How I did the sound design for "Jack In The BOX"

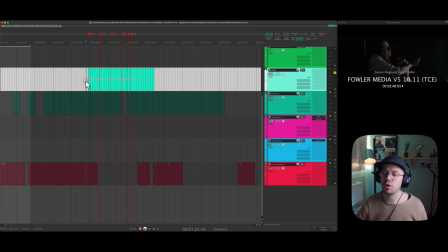19:31 It's like this metal claws that I talked about earlier, and these are created out of there's
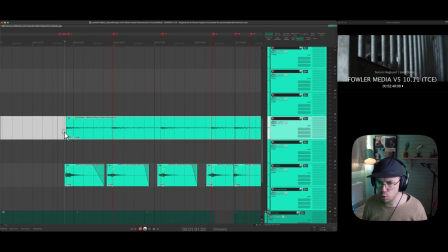19:40 metal bowl ring,
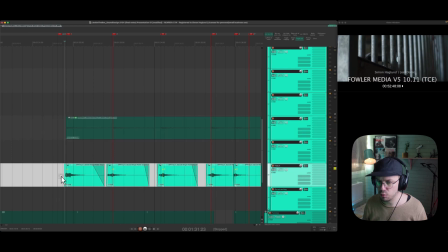19:47 but then it's layered with some barbell from a gym.
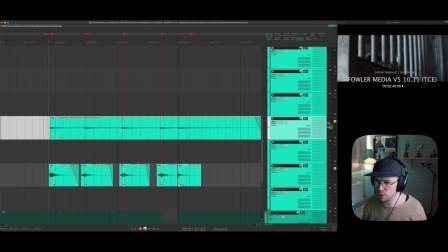19:56 And together they sound like this.
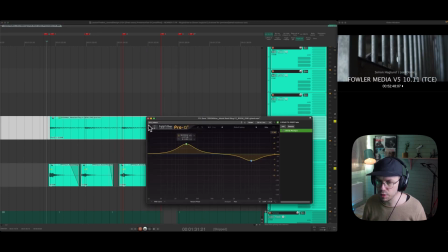20:04 Just a little bit of EQ, nothing else.
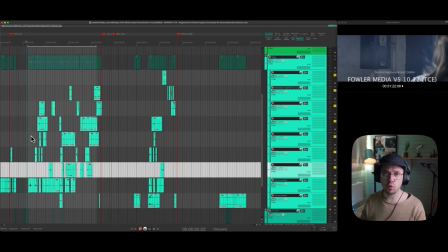20:08 So we have those big sound design moments with Jack vocalizations and stuff like that. But we also have these sound design moments where we mainly like enhance a little bit and add a little bit more emotion to a scene, a little more detail to a scene.
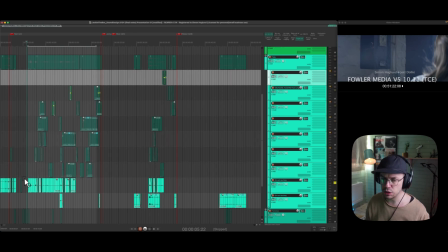20:23 So one situation like that is when she reaches for this lever here in the beginning, in this bar handle.
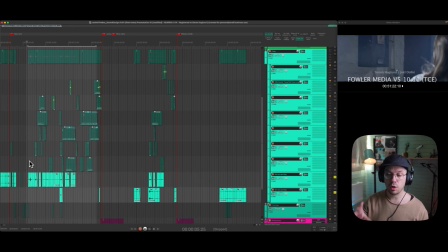20:30 So what I got from the onset recordings were these.
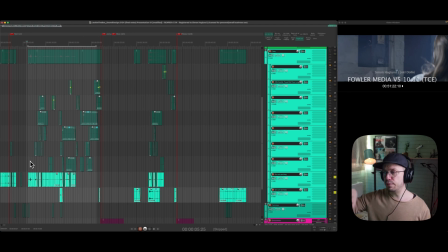20:45 So there are some details there, of course, but I feel like it's such a big struggle for her, and it's such an important part of the story that to tell the audience that nothing has happened,
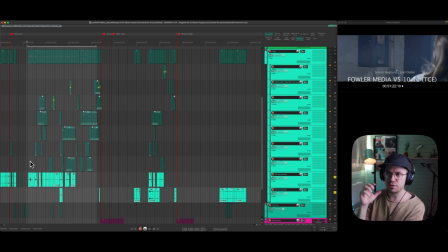20:59 this is kind of broken or something, it will not move, but there's like a struggle in between her and the handle, and then I think the handle should have its own like voice basically and its own struggle.
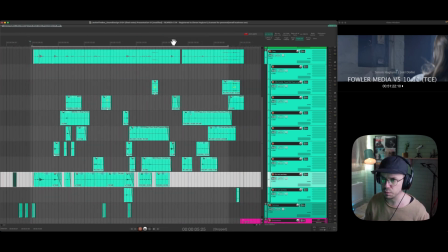21:13 So I just enhanced it with a bunch of small tiny bits of pieces, from mechanical sounds, from tonal resonances,
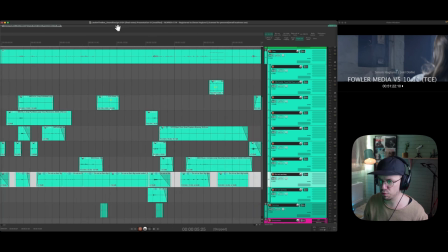21:21 door handles, door knocks, mechanics gears, yeah, whatever I could find that I felt was appropriate,
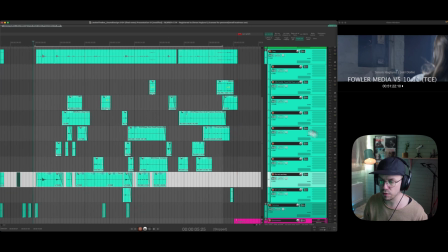21:28 and I just created this palette of different sound that sounded like this.
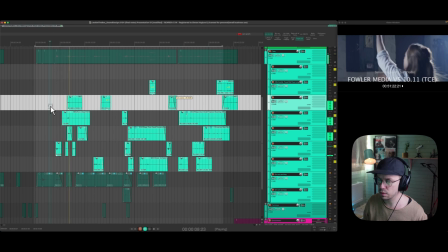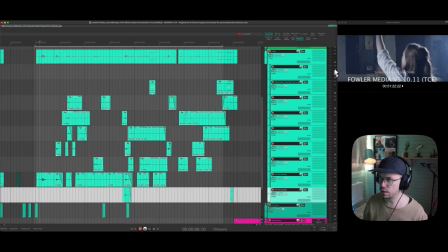21:50 And in the ground scheme of everything,
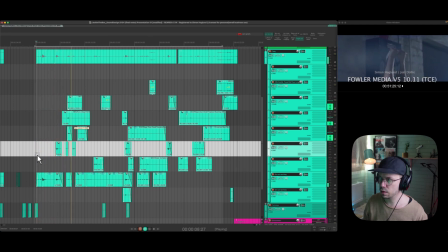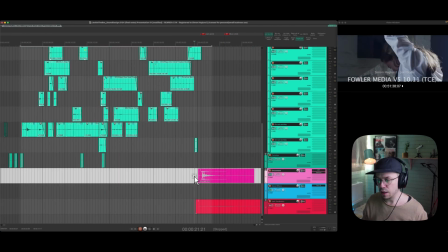22:11 then we have the big environment bang comes in there. And what we do with a moment like that is totally up to us.
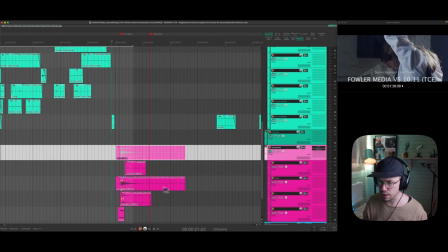22:18 So here I added like a metal bang, because
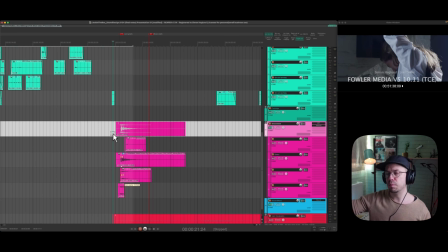22:23 when he searches for people, he is kind of rough. He just tosses things around him. So this is like, since I know how he like moves and behaves in different situations,
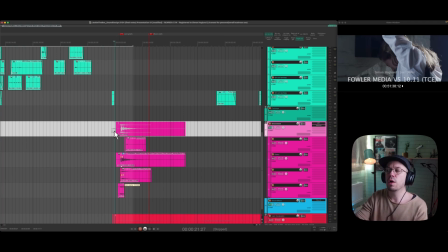22:37 I can use that knowledge to add the sound for a situation where like this, where we can't see him, but we will still recognize that it's his movement that creates the sound. And then to enhance and clarify that even further, I start to add some low gnarls there
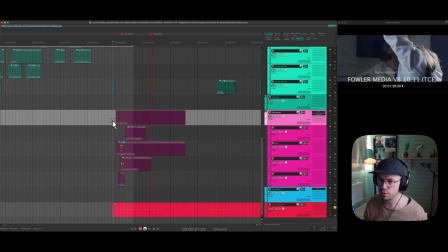22:57 just after. So together.
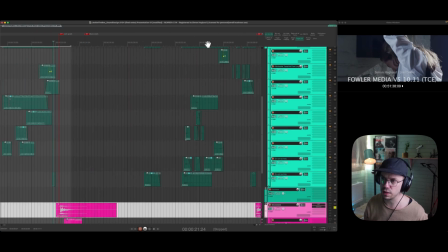23:05 And then we have one more situation exactly the same, just building out some more details,
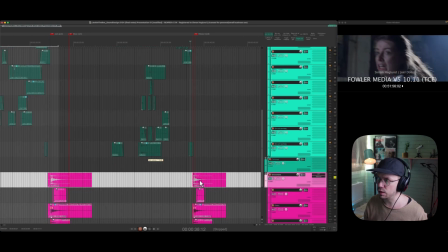23:12 building on when she is hearing him again here, the same kind of idea,
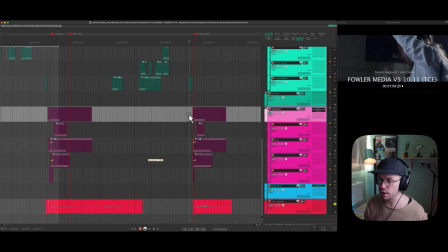23:18 but with a louder snarl and a different environment hit here.
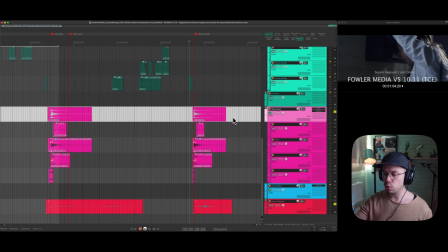23:26 Just tells the audience that he is closer now. The bang is louder, we can hear more of his vocalization and the movement in his mouth now.